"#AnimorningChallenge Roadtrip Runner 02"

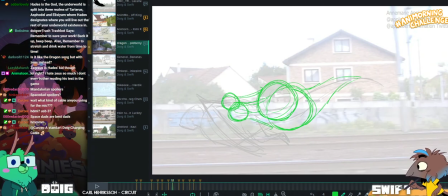4561s
Like this.
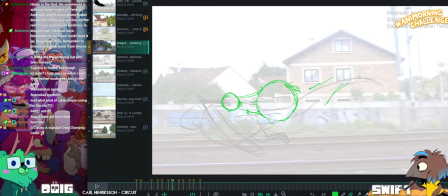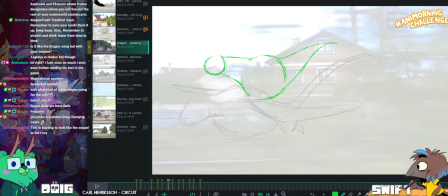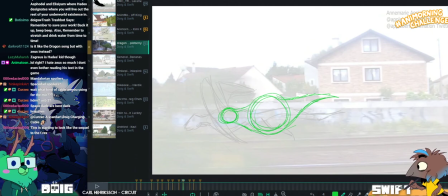4578s
And then I want this to linger a little bit more around this frame.
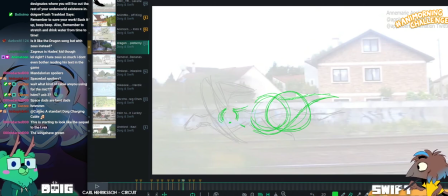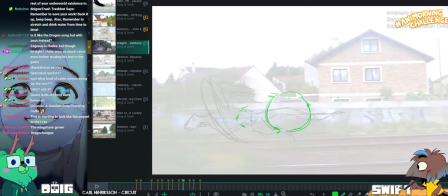To really cushion.
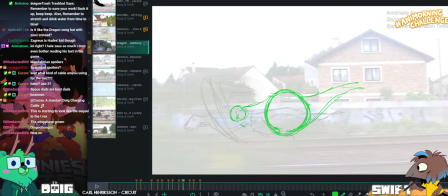4600s
So what's your aim with repositioning this dragon? Is it to smooth out the motion?
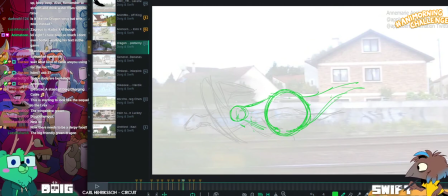4605s
It is, yeah. It's just an arc fix. It's just to try and give the motion like a feeling of more cohesion. Okay.
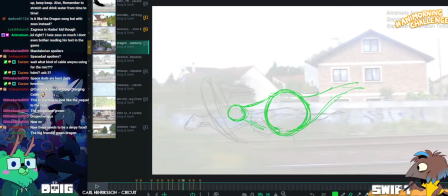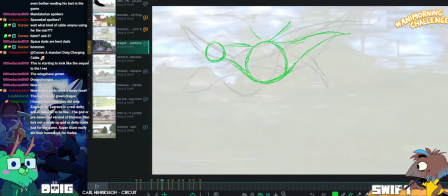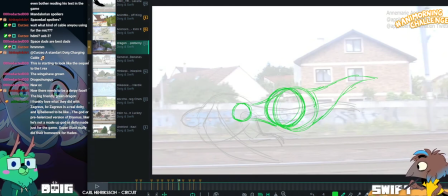4623s
I'm going to move this forward a little bit. So, excuse me fine-tuning it.
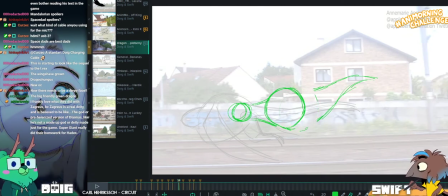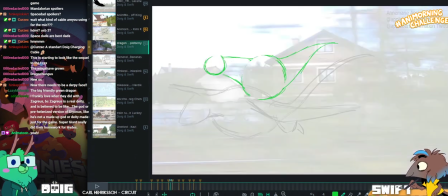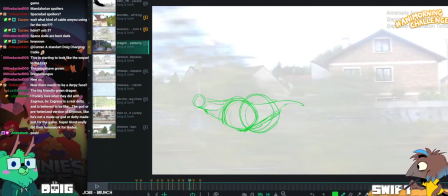4641s
And then this, we want to move this a little bit closer to where it was before.
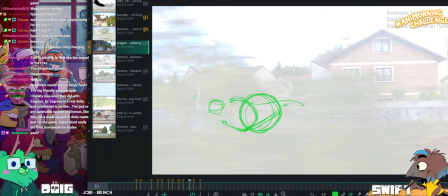4647s
Because otherwise it feels like it's going to snap forward way too fast.
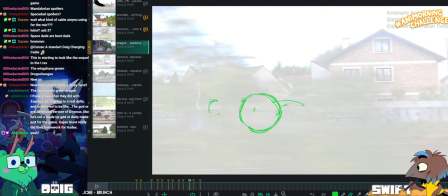4652s
I think everybody wants this to be a winged version of your dinosaur.
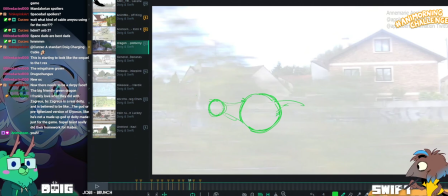4658s
Is that because I'm using exactly the same construction, which is just two balls. circles and a tail?
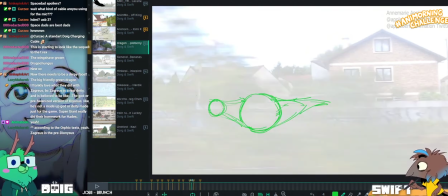4665s
Oh man. I'm gonna learn to draw dinosaurs, good you guys, and you're all gonna eat your words. So I'm gonna learn to draw the most realistic, fearsome dinosaurs.
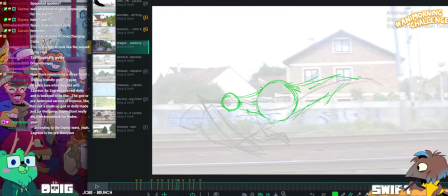4681s
There we go, and then we can go into the swoop like that. Oh gosh, that might be my alarm in the bedroom. Poops. I'll be right back.
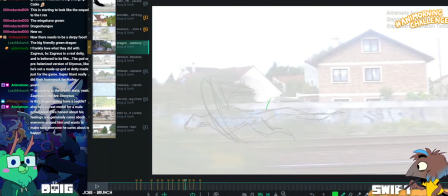4693s
Well, on the bright side, I don't think our flatmate will be woken up by it because he can sleep through anything.
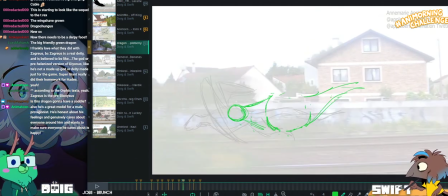4698s
Like, our flatmate's alarm is people speaking really, really loudly on the radio, and he just sleeps through it.
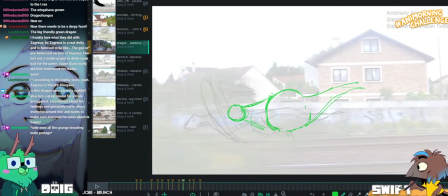4708s
It's amazing. It's a skill.
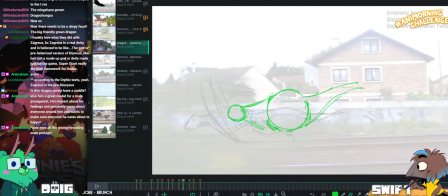4714s
Mike's making a big deal about going to turn the alarm off. He's groaning and, like, making noises of effort as he walks slowly across the room.
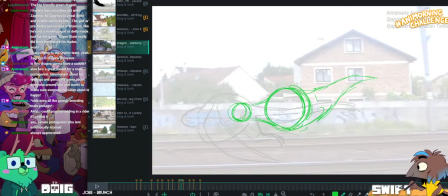4727s
I put upon him a great burden.
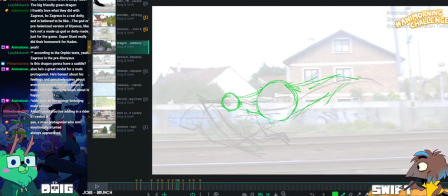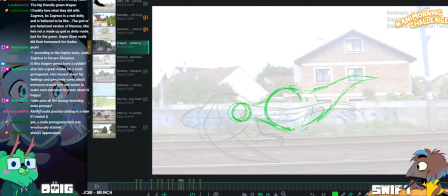4737s
Oh man, keep drawing on the wrong layer. Very frustrating. Wrong frame even.
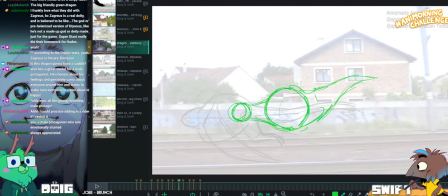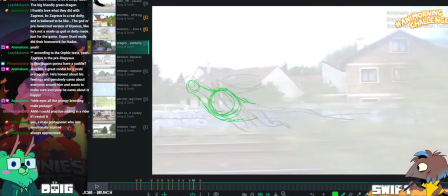4752s
Sorry that this feedback is... It's taking the long time.
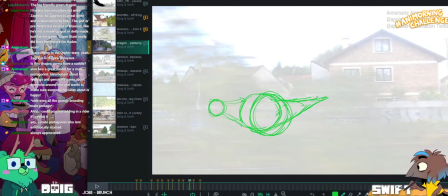4758s
I just don't want to give bad advice, you know? I want to make sure that whatever advice I give actually works.
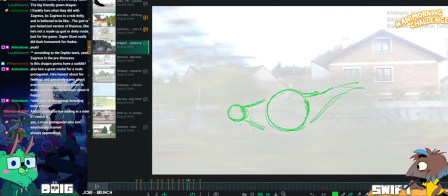4767s
Well, what am I even here for? Thank you, Mike.
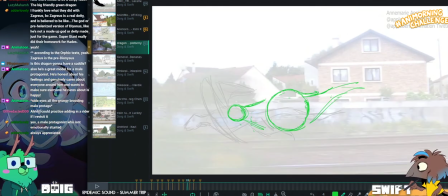4773s
Oh, it's not my... It's not even... Did you bring up the tablet anyway? No. Just in case it goes off?
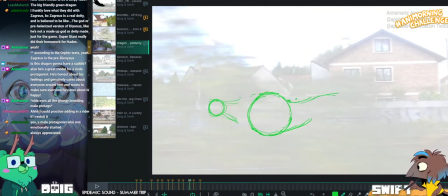4779s
No. Okay. I couldn't see where the tablet was. I think it was just, like, on the bed. I didn't go into our room because I knew it wasn't. Oh, I see. I see.
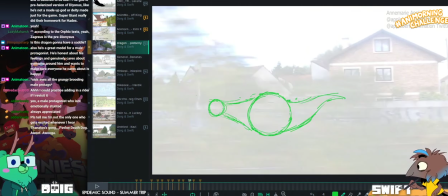4791s
You got outside the door and were like, this is not our alarm. Yeah. Well.
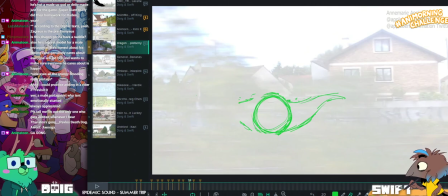4803s
So dragon needs to get smaller because dragon is going into distance now.